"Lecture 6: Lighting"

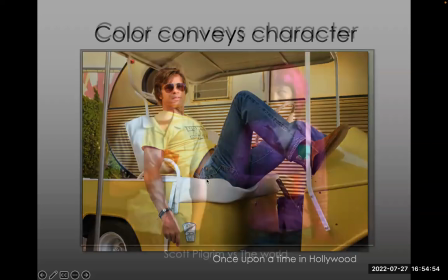2479s
This is what Quentin Tarantino is trying to convey in Once Upon a Time in Hollywood. Here's another shot from Scott Pilgrim.
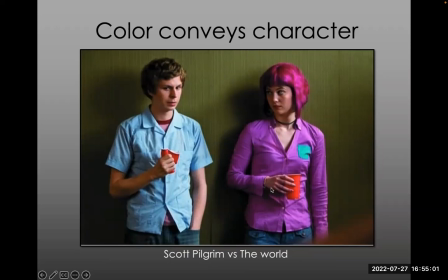2485s
The colors of the characters, we instantly know this girl is offbeat by her clothing and the color, which complements and matches well the background. That's not accidental. Everything is thought out in a film, including the colors of the background or the cups they're holding.
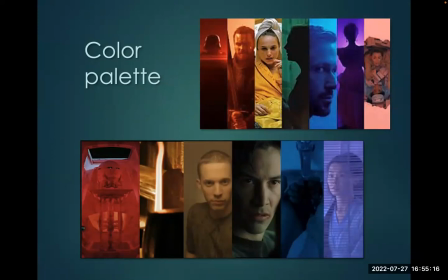2501s
So a color palette in a film, oftentimes a filmmaker would decide to work within a color palette. So a film will kind of have a certain tone to parts or all of the film.
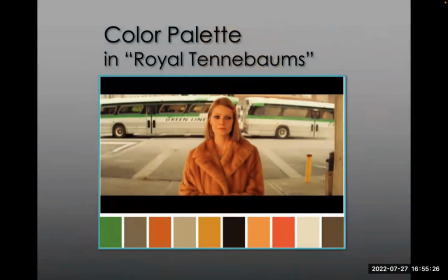2511s
And then we call this a color palette. So here we have an example from Royal Tenenbaums. He shot everything in this sort of warm palette. Even the green on the bus was intentional. I'm sure that they would have painted over that or got a different bus if they wanted a different color. Here again, another film by Wes Anderson.
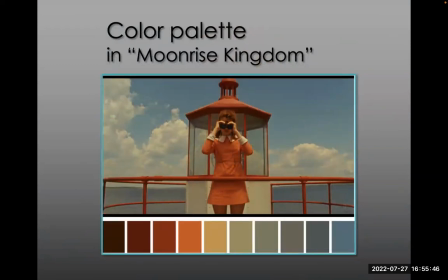2531s
He's very much known for his color palette and his production design. Everything's in these warm, sort of muted hues.
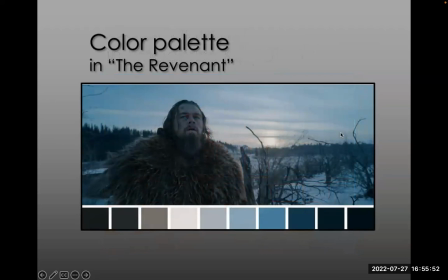2537s
These are analogous colors. How about an example from The Revenant? Everything kind of blue and cold. It takes place in winter. It's in the past. So it just sort of fits the mood and the narrative of the film.
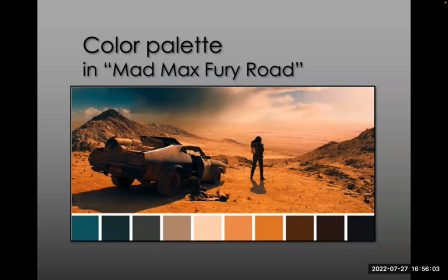2547s
Here, Mad Max Fury Road, very bright, intense colors, but also dry and deserted.
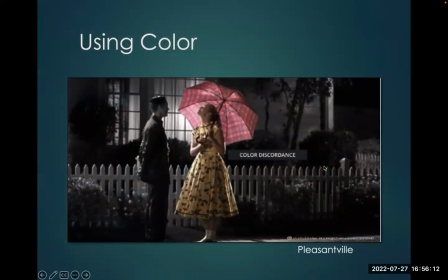2556s
And often films will use colors for symbolism. Here from the film Pleasantville, the whole film shot in black and white, but they colorized certain figures in the film to sort of create this color discordance that adds to the narrative of the film.
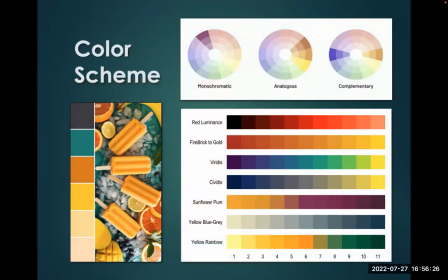2571s
So color scheme is really important. Different ways that you create colors. So let's look at a few different examples. There's a few on the board, and this is done in ads. They're gonna do a color palette for an ad that's very pleasing to the eye.
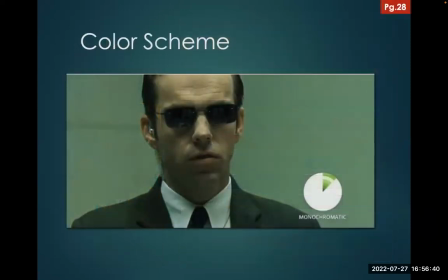2585s
The eye likes certain combinations of colors. So here we see monochromatic from the Matrix. Everything's basically green. We have his flesh tones, but if you look closely, they're kind of all washed out in this green.
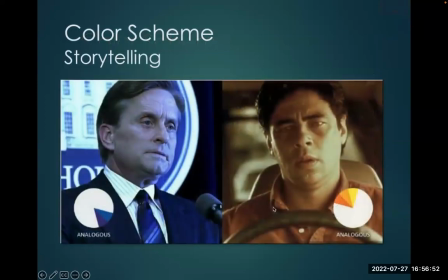2597s
This is all done in color grading. In the movie, this is called Traffic. They had some scenes that were blue, the political scenes, and the scenes in Mexico were all in this warm, sort of tropical color scheme.
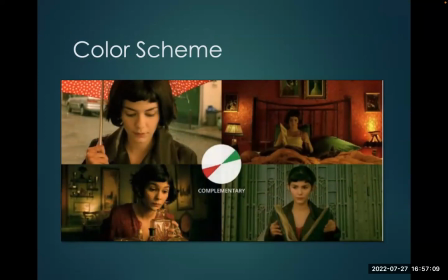2614s
In the movie Amelie, they had very bright complementary colors. Things were red and green. Now, this isn't typical, but they did this on purpose to give the film this sort of magical, high contrast, very vibrant look.
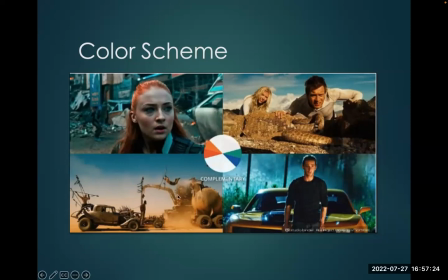2629s
A bunch of different movies here where we see very complementary colors. This, I believe, is from Transformers. Sometimes you use this for a fantastic scene. It makes the eye pop and it has a very dynamic look.
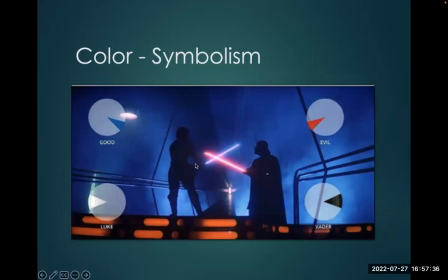2641s
Okay, so symbolism, Luke blue, Vader red, evil and black. So, it's these are very simple uses of color.
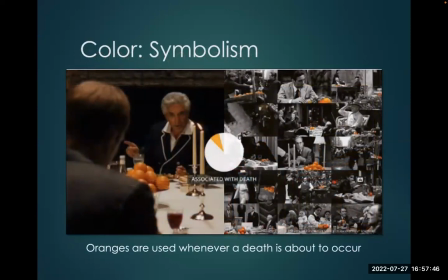2652s
I mentioned oranges earlier. This is from the film The Godfather. Every time there's oranges in a shot, a death is going to happen. And I believe this was an intentional shot. I believe this is some sort of Sicilian tradition.
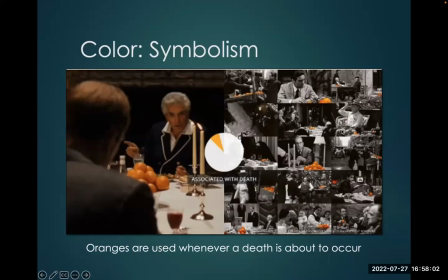2665s
And so they took the time to make sure oranges were in every shot to foreshadow that a death was coming, a little Easter egg for the audience.
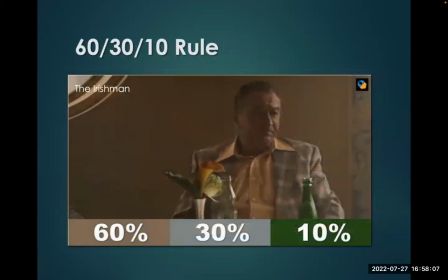2674s
So we're wrapping up here. The 60-30-10 rule is another idea that you have one color dominates 60%, which in this case is this brown. The next color is 30%, and then you have a highlight, a little bang color at 10%.
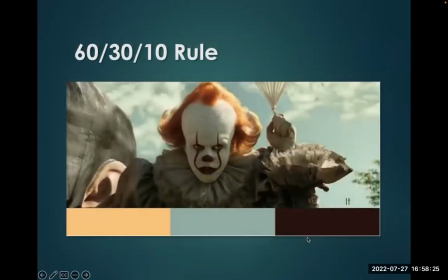2689s
We see this really effectively used in It and also in Her,
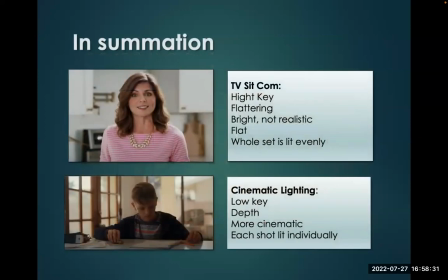2697s
60-30-10, just another color scheme. So now we're on to summation. So, lighting, we'll see high key lighting in TV sitcoms, or actually we have a contrast here. We have TV sitcoms and we have high key lighting. It's flattering, bright, not realistic.
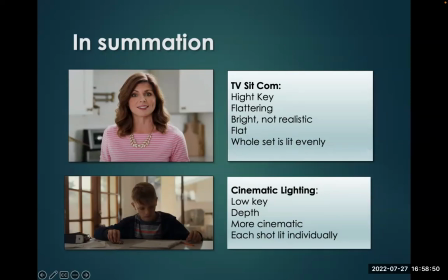2714s
It's flat, not a lot of shadows, and the whole set is lit evenly. Now in cinematic lighting, where we see in most films, we'll see low key. There'll be quite a lot of depth. It's much more cinematic shot, and each shot is lit individually, okay?